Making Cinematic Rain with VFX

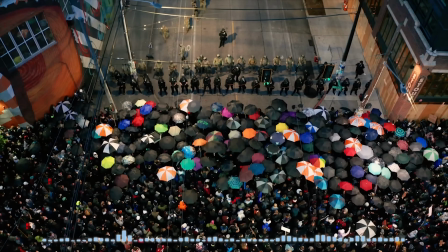[4:47]
And of course, this is all yours to use anywhere for professional and personal projects across all platforms forever.
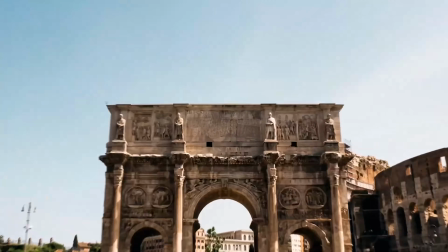[4:55]
And to top it off, they have a great collection of free assets you can use right now.
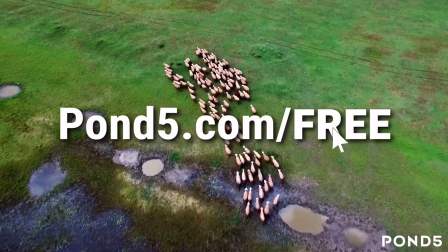[4:59]
But better still, you can get access to all of their endless assets with 20% off your first purchase from Pond5 by using the link in the description below.
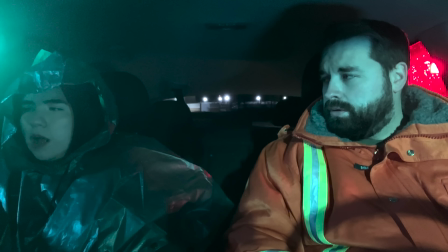[5:12] Emily, that's not helping. Pissing me off. Nothing is changing. Pissing me off.
But moving from the sky back to the ground, we're going to fill out this area with some rain ground assets from Action VFX.
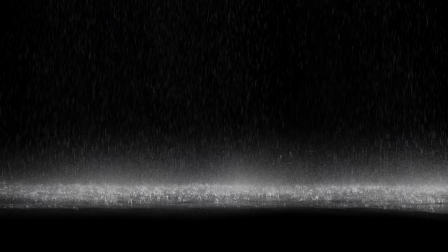[5:27]
They have a bunch from different heights and angles, and since our shot is pretty wide with a lot of ground and frame,
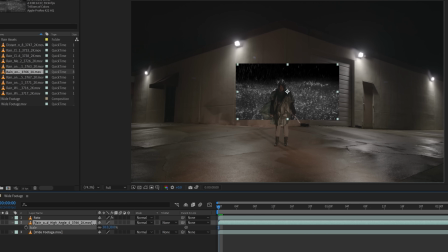[5:33]
we're going to be scaling down the assets to make the rain droplets the correct size for their distance from the camera. Then, since these assets are the standard VFX assets on a black background,
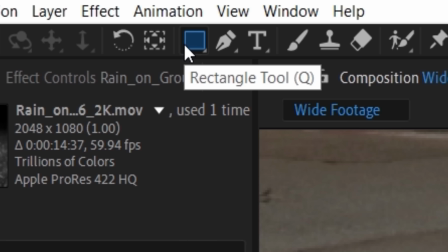[5:42]
we'll toss them into screen blending mode and then use a mask to isolate just a section of the ground contact area,
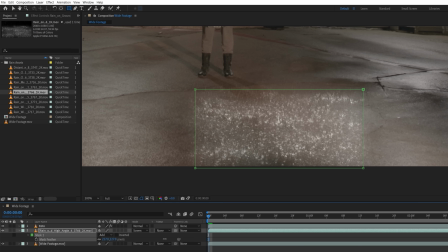[5:49]
then increase the feather.
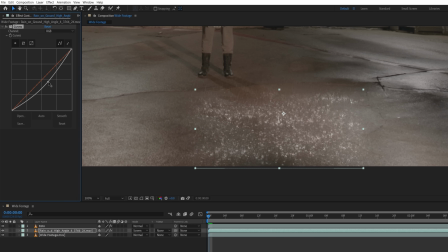[5:50]
We want these to be a lot more subtle, so using a curves effect will lower the brightness to just get the highlights out of the water, and then we're going to be lowering the opacity as well.
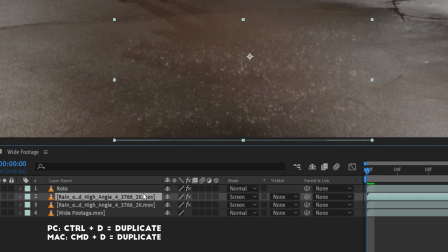[5:59]
After that, we're going to duplicate and move to fill another area.
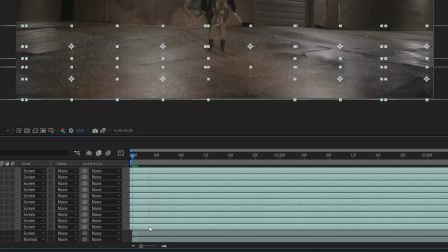[6:02]
You can do this for the entire shot, moving each layer in the timeline to shift the sync, making each seem unique,
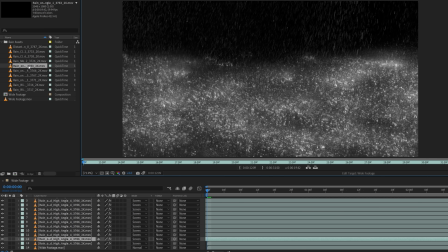[6:08]
or you can replace some sections with different ground assets from the same sort of angle to add more visual variation.
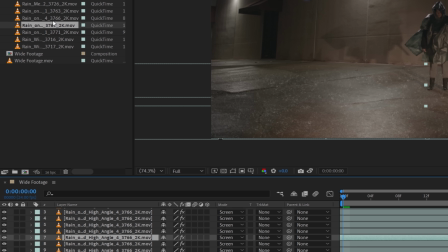[6:14]
If you drag and drop while holding the Alt key, you can replace the layer but keep any masks and effects that you've already added.
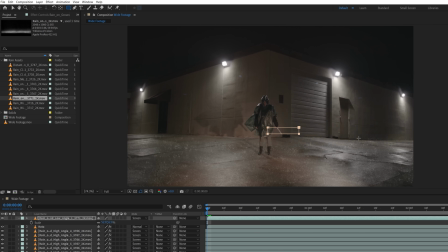[6:20]
At the edge of the building, we did use a low angle ground asset, again masking and feathering, lowering the brightness and opacity, and matching the rotation of the shot.
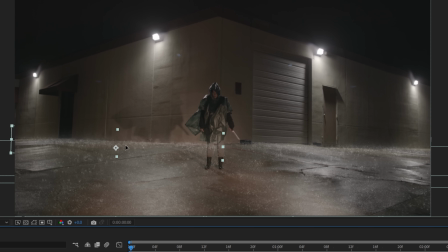[6:29]
Then duplicating for the other side where the building meets the ground as well.
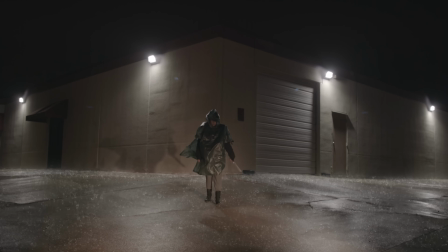[6:33]
With this being a night scene, any rain in the air would be most visible around areas of light like in these areas.
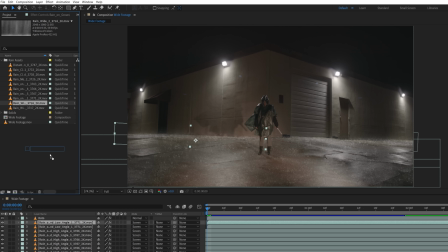[6:40]
A quick way to do this is to use a rainfall asset.
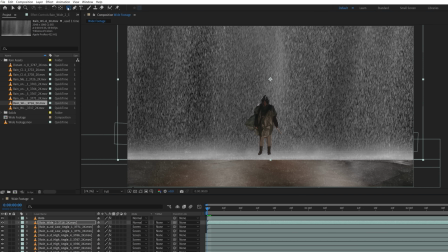[6:43]
We're using Rain Wide 2 here, placed a bit higher in the frame and masking away the bottom section with a high feather.
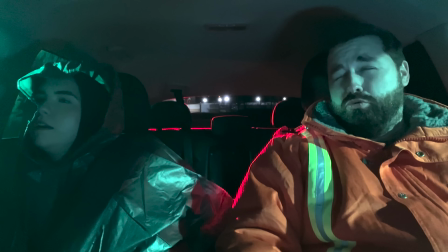[6:50] Mr. Worldwide!
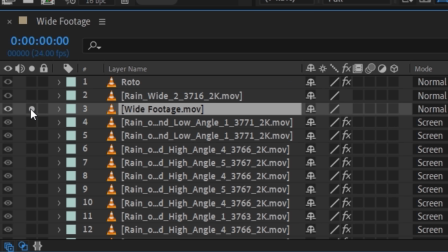[6:54]
Duplicate your footage, placing it directly beneath the rain, then use a fast blur with a high value to expand the bright areas,
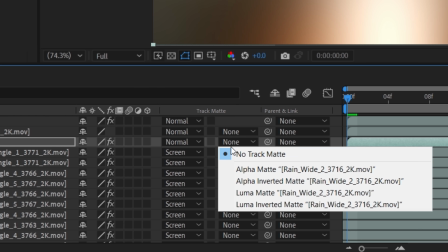[7:01]
and a curves effect to boost the brightness and add contrast. Then set the layer to Lumimat, which means it will only be visible within the lighter parts of the asset above,
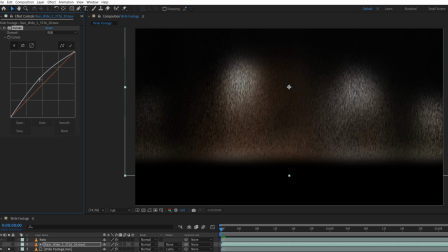[7:09]
so in this case, the brighter the raindrops, the more visible the blurred footage will be. We used curves on the rain layer as well to add contrast.
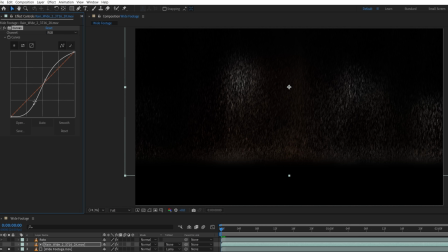[7:17]
How bright or dark you make it will control how subtle or noticeable the effect will be.
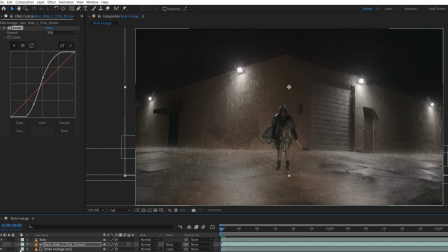[7:22]
Now set the footage layer to screen, and you always have the option to change the footage blur amount as well as layer position and scale if you want different areas for the rain to be visible, as well as changing the rain curves effect for strength. For more variety, we can duplicate these two layers and move them above the Roto layer.
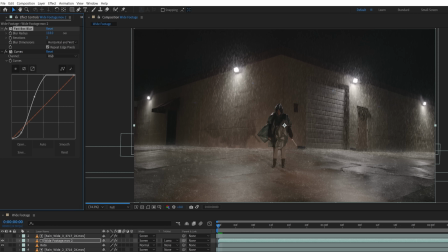[7:40]
We swapped the rain asset with Rain Wide 3 and altered the footage blur and curves to be more widespread and subtle.
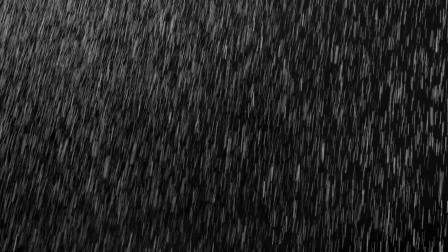[7:47]
To add more depth, we can use these wide, medium, and close assets that were perfect for building up distance,
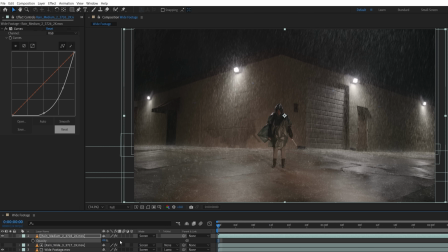[7:52]
so we just layered them up by setting the blending modes to screen, changing scale and position if needed,
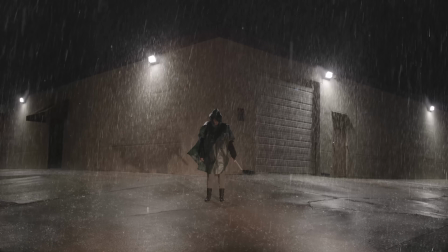[7:58]
and using curves and opacity to make them more subtle, giving us this. Now it can be very weather dependent as well as visual and narrative choice,
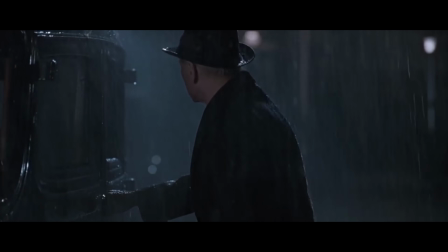[8:07]
but often you can see rain scenes using atmosphere to create extra depth, especially if the main subject is almost silhouetted.
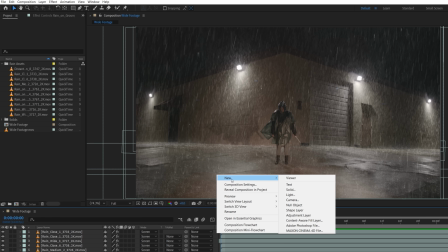[8:14]
A way to get more of this Misty Haze look is by creating a new adjustment layer above everything and using a glow effect.
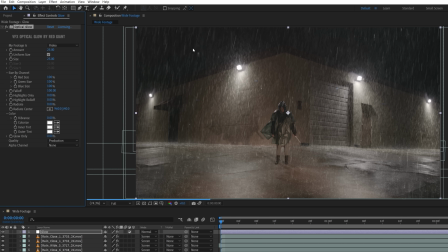[8:21]
We love Red Giant's optical glow as it gives a lot of control with things like highlights and fall off,
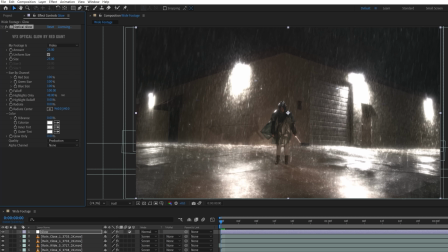[8:26]
so we increased the highlights only to which areas will drive the glow, maxed out the size,
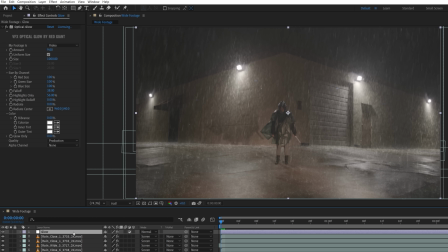[8:33]
then lowered the fall of the glow amount. Duplicate and move this below the Roto layer to add extra atmosphere.
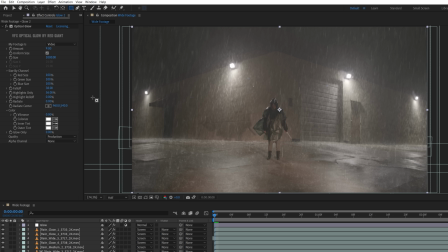[8:39]
Our ground is a bit too bright, so we'll mask off the bottom area with a high feather as well as use curves effect to lower the overall brightness a bit and increase the glow amount.
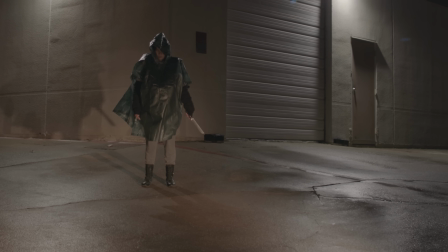[8:49]
Specifically for our shot here, we have the car headlights aimed toward Emily, and these would be lighting up the rain,
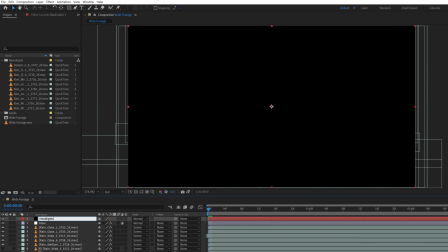[8:55]
so to do this, we will create a new solid layer for a headlights matte and set the blending mode to screen.
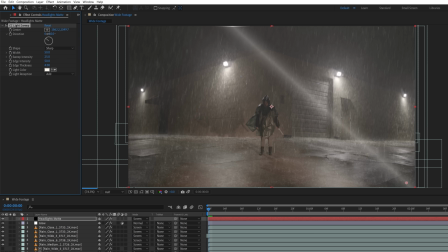[9:00]
Use the light sweep effect at a similar direction to the light source and change width and intensity settings to match.
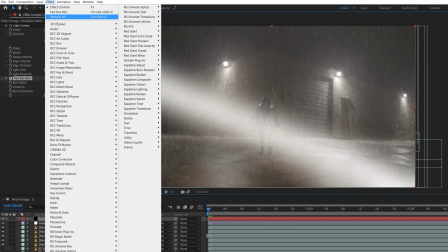[9:06]
We also used a fast box blur to feather out the beam and use a linear wipe effect so that we can change the transition,
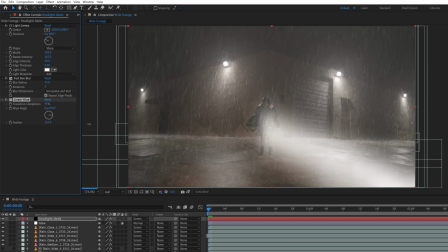[9:13]
completion, and feather to cut away the left side of the screen where the light beam wouldn't fall.
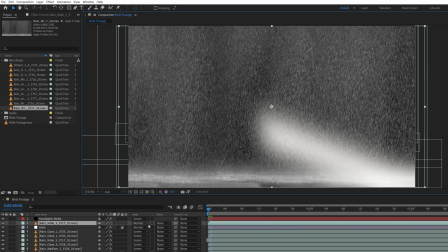[9:17]
Now we'll use one of the wide rain assets placed below and set to Lumimat, once again setting to screen,
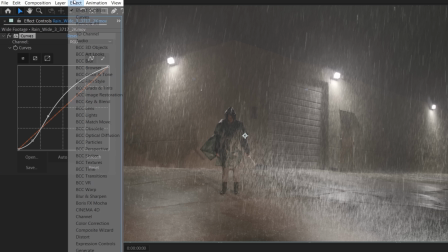[9:24]
changing contrast, and using another curves to add a warmer tone to match the headlight's color,
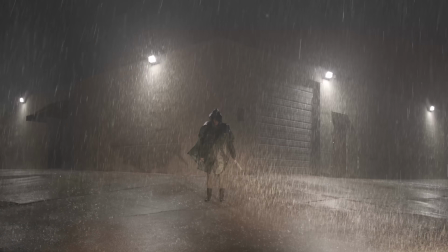[9:29]
which gives us this. All that's left for this shot is a grade which can really enhance that night rain look.
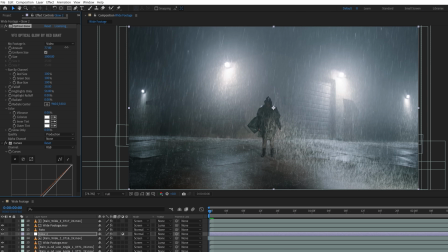[9:35]
Another thing which can give a different look is the glow strength. A higher amount gives a heavier atmosphere look similar to this shot in Prisoners,
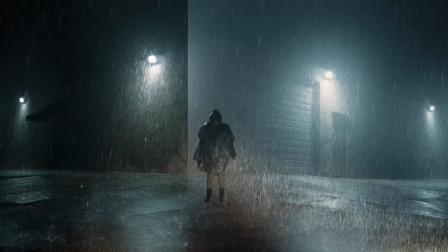[9:42]
but for our scene we wanted a dark horror vibe, so we kept this glow amount pretty low.
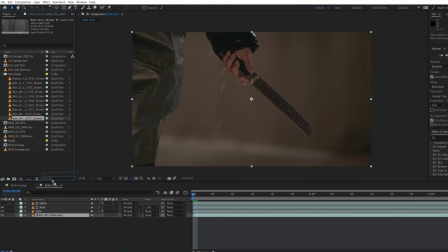[9:47]
For the knife close-up, we did a similar sort of thing, rotoed Emily and the knife, added a few layers of rain beneath the roto, this
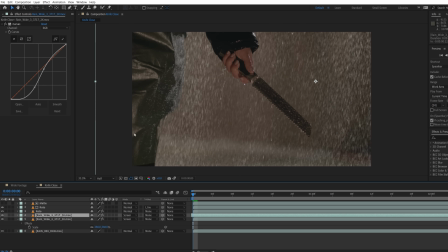[9:54]
time scaling them up and using a camera lens blur effect on one layer to knock it out of focus a bit,
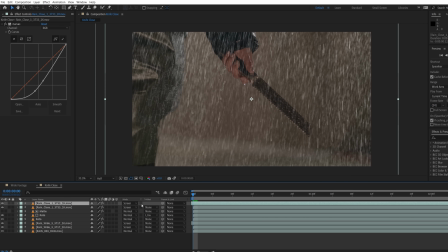[9:59]
as well as using one of the rain close assets above everything and a duplicate scaled more and with another camera lens blur effect to add depth.
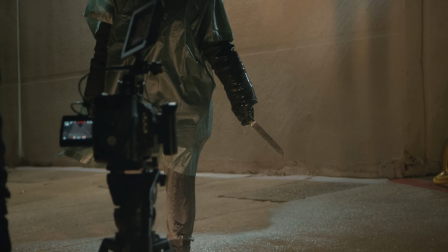[10:07]
One thing that did help sell this shot a ton was getting her hand wet so that there were practical drips in camera, giving us a more connected interaction.
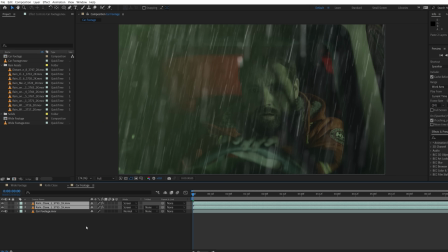[10:16]
We also used these top two asset layers for the car shot with Josh just to add some extra foreground elements,
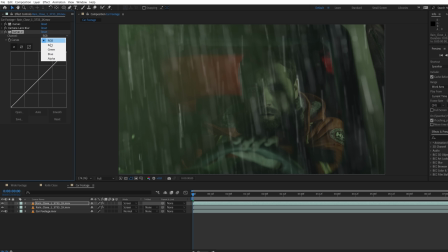[10:22]
only this time flipping them horizontally and using a curves effect to increase the green channel to match the onset lighting.
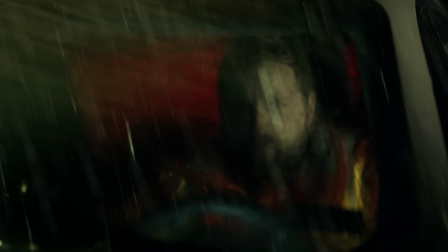[10:28]
But that's it, getting a rain scene without any rain, and by mixing some in-camera rain for the close-ups and the digital for the wide, we were able to get a pretty effective overall look. As always, links to everything in the notes below. If you aren't subscribed, consider doing that and hit the bell button so you're notified when we put up more content.
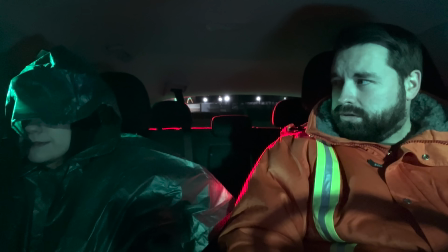[10:44]
And until next time, don't forget to write, shoot, edit, repeat.
You just speak in tongues? Hello, Jesus.
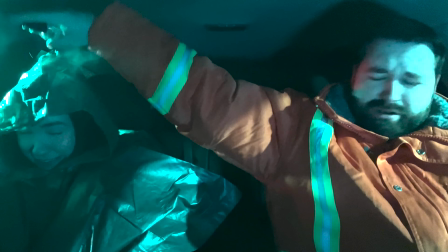[10:58] Oh, Jesus.
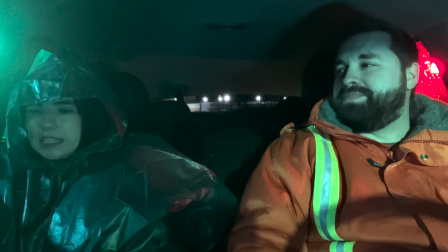[11:02] Yes, Lord.
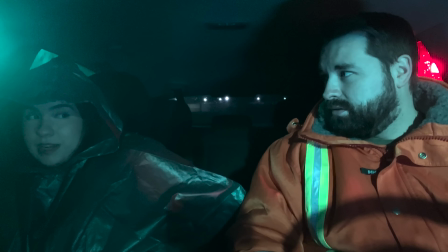[11:07] Looking at me? I'm looking at you. Stop it. Nope. Are you ready? For what? We're gonna shoot it. Oh, it's time to shoot. Time to go. shoot. Bye. Bye. Gotta